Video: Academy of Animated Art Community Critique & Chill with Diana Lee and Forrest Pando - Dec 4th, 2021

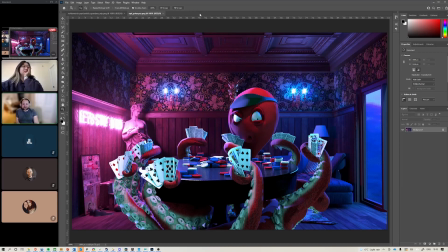8:20 Uh, Next up, probably my favorite username I've seen, Voldemort Psychedelic Grandma. There are two submissions from them.
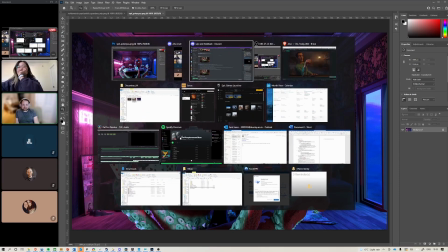8:31 So this is the Poker Puss, and there was some feedback left about that one.
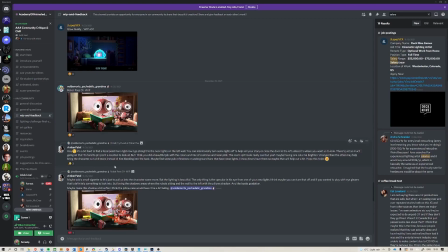8:40 A bit hard to find a focal point right now. The neon light kind of draws their eye, and then offer some suggestions about just adjusting some of the lights, turning some off. Does like the mix of blue and neon pink.
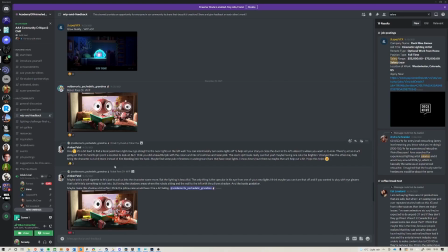9:02 Yeah, mainly about like choosing one focal point, Hmm. especially since it has like a central character.
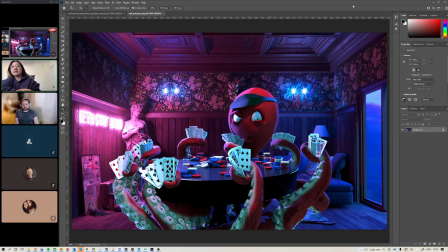9:08 Yeah. If they want the character to stand out, then that's not because I do think like the set lighting is yeah, like Amber said, the set lighting is pretty successful with all the colors and it doesn't mix too much. But then yeah, the character is kind of not so much in focus.
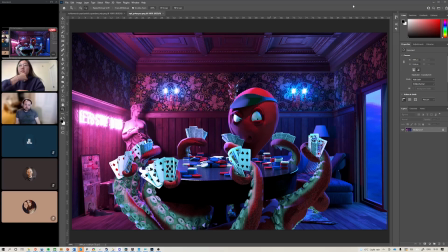9:30 Yeah. Yeah, and that could be kind of taking what is successful right now and kind of playing more to that with the character, probably darkening the background and bringing it up on the character.
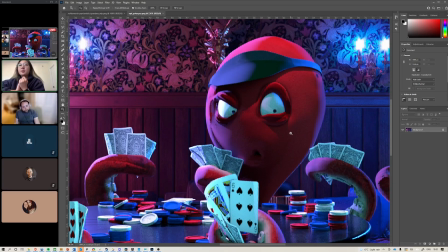9:51 Yeah, yeah, definitely the brightest part is that screen left wall. Yeah.
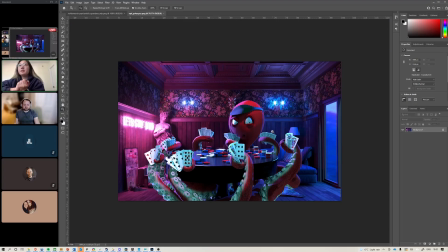9:56 You could change it up so that the character is brighter than that. There's also like lots of nice soft shadows from like identifiable light sources in the set, like right behind the statue, for example,
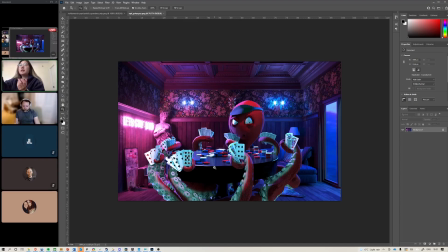10:11 or those that blue light screen right on the lamp. Like you feel that there's a bright spot and then it decays as it goes out, sort of. But then on the character, there's like you can see the influence of the pink light and the blue light,
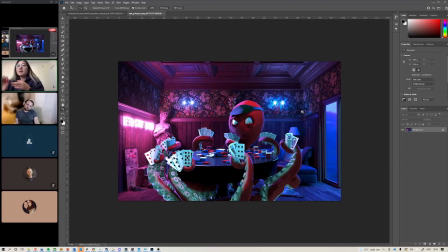10:26 but there's also a lot of these harsh shadows that on the, especially on the tentacles, but also like sort of across the face and under the screen right eye and things, where it's like I don't really know what that source is.
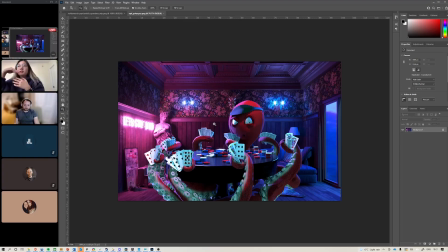10:41 Yeah. But it's just, yeah, causing some of those like less attractive lines on our character.
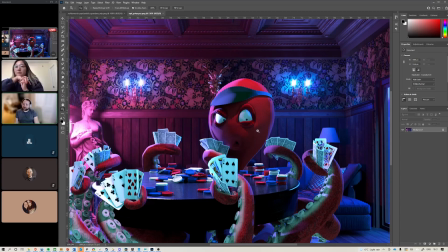10:48 Yeah, it almost feels like a cell shaded look just on the octopus's face, like a very like kind of
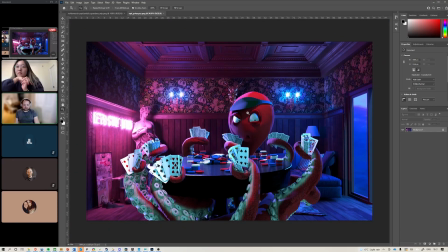10:57 cartoony look, and then the rest feels like not of that same style. So Yeah. definitely, yeah, looking into what's causing those lines would probably get you in the right direction.
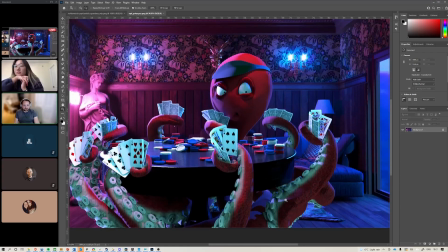11:12 And it looks like there might be some comping issues or something going on with the lights, but like the legs, like these kind of blocky bits.
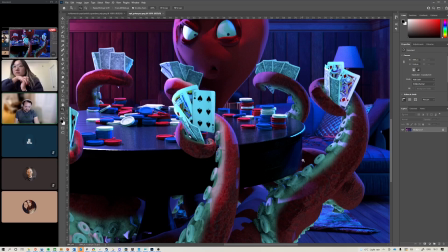11:21 Maybe it's just like multiple light sources, but like there's like this green being introduced, and then like these hard lines, and then the pink kind of coming through.
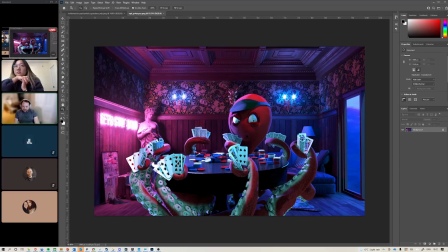11:33 So there's a lot going on with the legs.
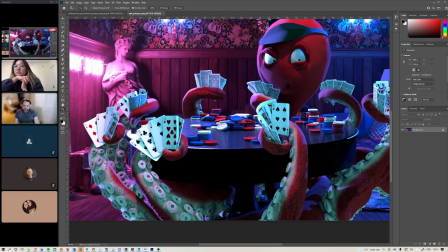11:38 Yeah, like here makes me think it's a comp issue, but I don't know.
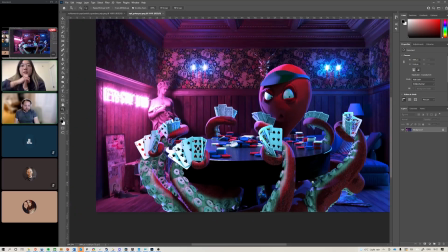11:44 Yeah, I think it's just shadows. Yeah. Go on, Kat. I said I almost wonder if
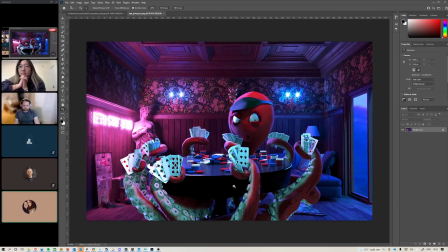11:52 the background is a plate and they tried to like poker puss to match the background, because I'm not seeing, because if you look, there's no like depth of, he looks flat against the background.
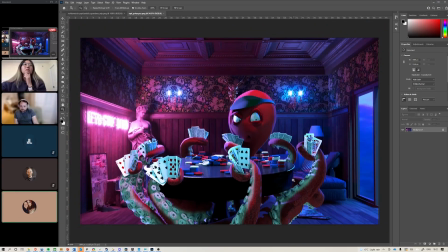12:09 So like there's no like ambient occlusion or anything really on the floor from where Poker Puss would be. It looks like he's stuck on the background. You don't get a sense of distance between him and the wall.
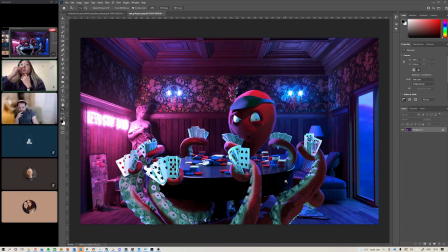12:22 That could be, yeah, that could very much be, this could very much be a plate. Yeah, so that's what I'm kind of wondering.